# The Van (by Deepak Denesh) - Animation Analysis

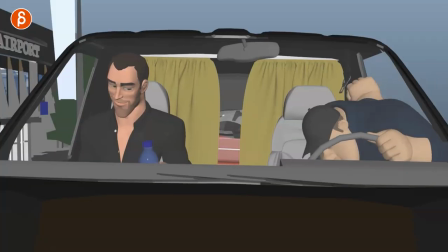0:00 Welcome back to another animation analysis clip and this time we're not looking at a trailer we're looking at an animated sequence animated by Deepak Dinesh.
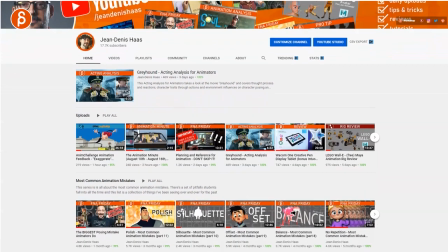0:10 And if you're here for the first time feel free to browse around my channel I post all kinds of things like animation analysis and lectures
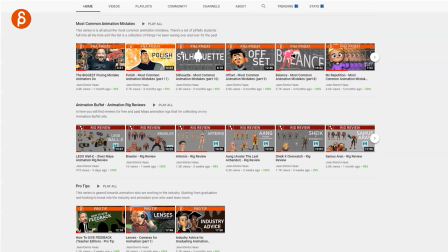0:16 and news and all kinds of things so if this is something that you like feel free to subscribe so you don't miss any of my uploads.
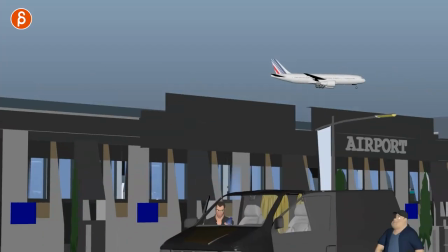0:22 But first let's go back and watch the whole thing with sound.
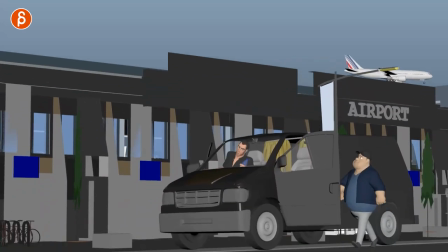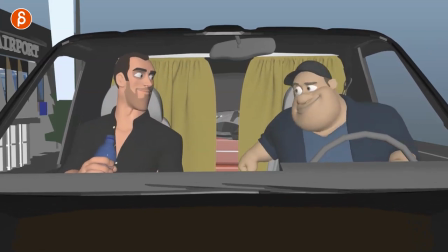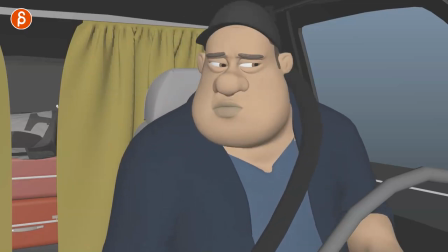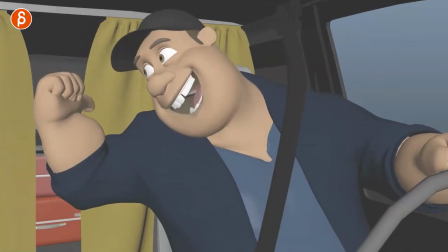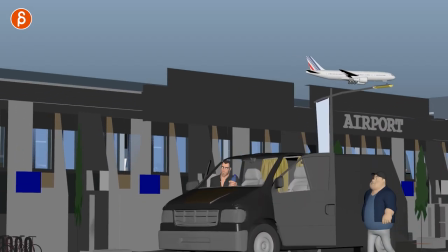0:48 Alright, now if you're wondering why am I picking this clip,
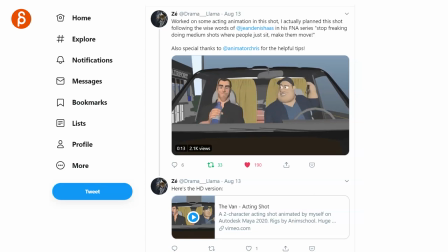0:51 it's because of very self-serving and self-indulgent reasons but he tagged me on his twitter
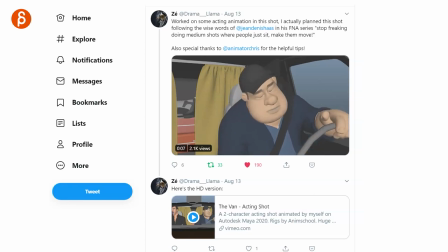0:57 post here saying that he made this clip based on my fna lectures and that's why i want to take a look at this clip here and
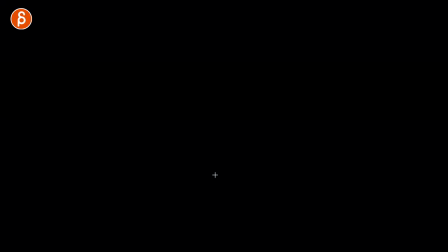1:03 point out the things that i like so first off right off the bat what i like about this is that this could be a really good piece for your demoral starter so
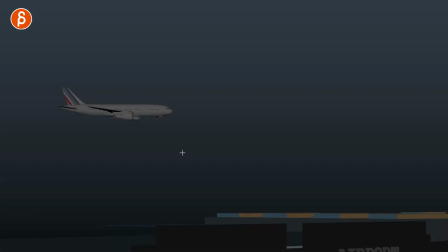1:11 let's pretend let's go back here let's pretend this is not fading out as much you could have something where you actually
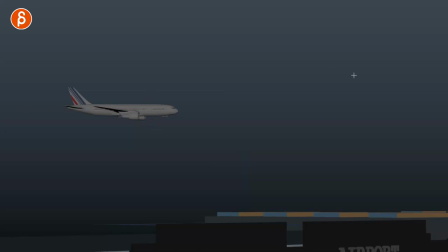1:18 tilt up a lot more and that plane is not actually in frame yet so basically all you have is this background so imagine you would have the name of the animator the year the title character animator that's all you would need like whatever starting intro title card you have for your reel then
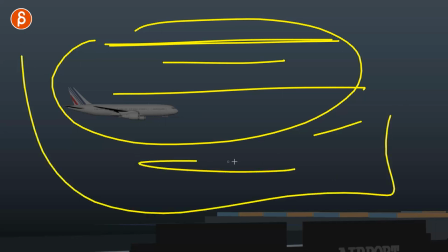1:35 this could be over black or whatever color or over this background let's pretend it's over another color
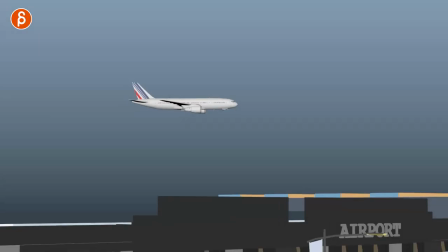1:40 then this background would slowly fade in and we would have that gradient but none of this and not the plane then this slowly comes into the shot because we're tilting down and then the plane comes
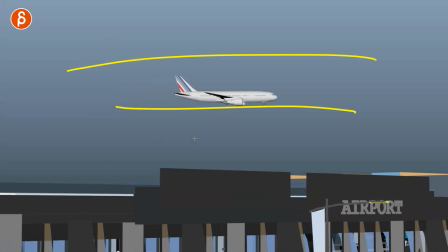1:53 in and then that's the beginning so it's basically you have your title card beginning of the reel and then that leads into the shot i think that could be
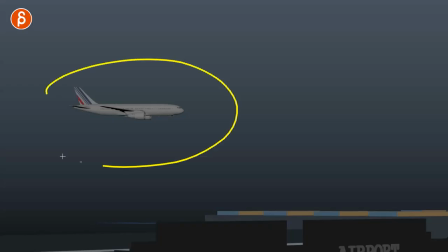2:01 a really good transition from a title card to your first shot we have a environment clue where we are okay it's the airport just
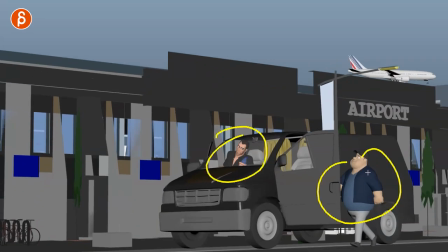2:08 in case you don't know it is the airport and it shows us we got two characters we know where they are it gives a bit of a context it's an establishing shot
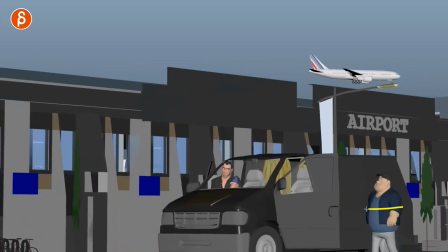2:16 but right off the bat and this is why i like this we are seeing this character walking grabbing i love this
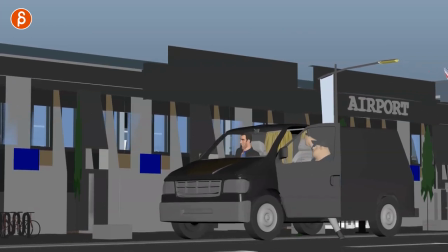2:24 too that he grabs the car up there the van puts the foot up there and gets in and you got the weight and this all
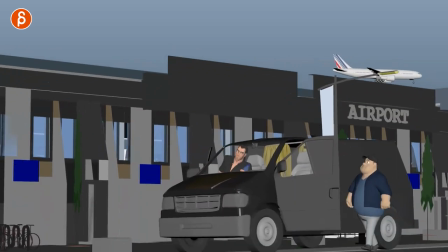2:32 the while this character is getting in this bit less body mechanics wise but right off the bat we are seeing okay this animator can animate because you got
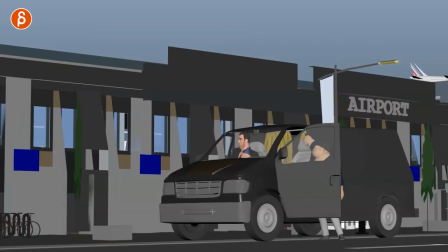2:41 body mechanics you got a change of the body mechanics you got influence on the car this already tells me okay okay the timing's good the mechanics are good
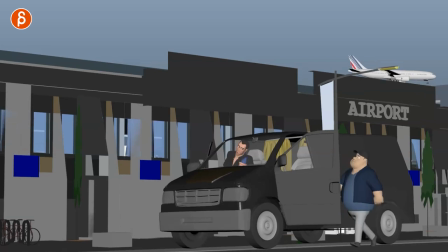2:49 this is not something that a recruiter whoever needs to turn off right off the bat but then the clever thing is that bam we're cutting
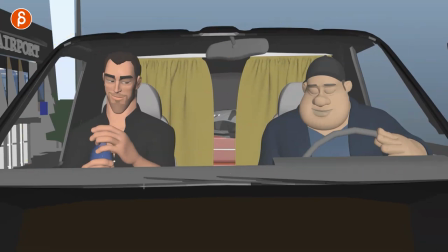2:57 to a somewhat mid shot of the character so it's kind of like your classic waist up for a lip sync shot but that's
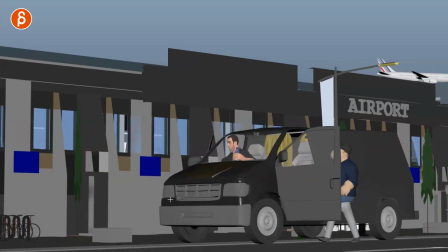3:04 okay because he has started with the full body mechanic shot to show off okay i can do more than just this type of thing or we don't really show the
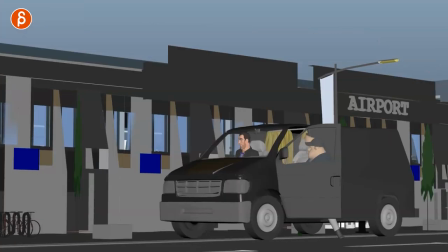3:12 weight the other thing that's really cool is that as he continues here it's good continuity between the two shots you see the weight as he
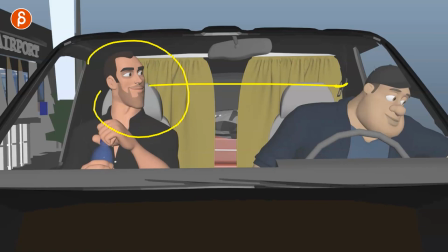3:19 gets into the van here i love all of that here but you get good back and forth between the two characters it's very clear where to look you
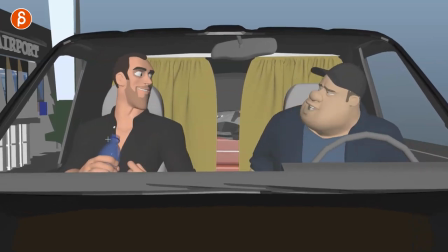3:26 have some detail with the bottle so you can really start putting in a bit more detail work in with props with fingers general motion with
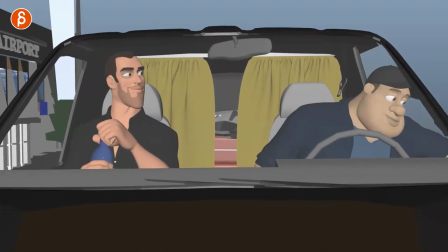3:34 the body you can see here as he goes back and forth again this all influences the van you have detail work on stuff like this that i always
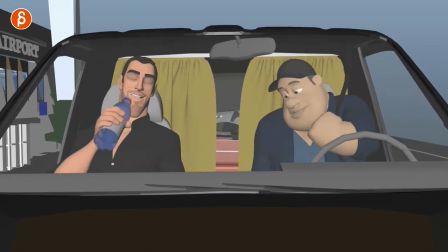3:42 love and speaking of which when he gets going here before we go into the body mechanics and lip sync of the actual piece here i love this i love that he's
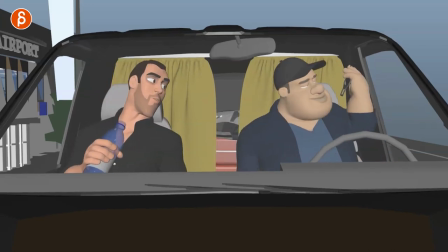3:50 grabbing this but he has to look where it is see that he's grabbing this it's not quite working it's some good secondary action some business there because he just got a van he might not be super familiar with it i like this i like that little detail of it's
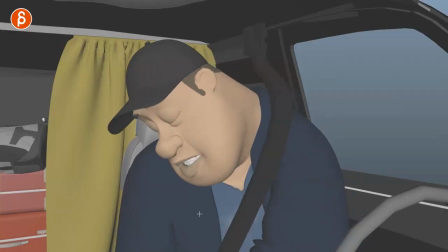4:04 not super clean how he grabs this it gives him something to do let's go back here i love all this and in terms of lip sync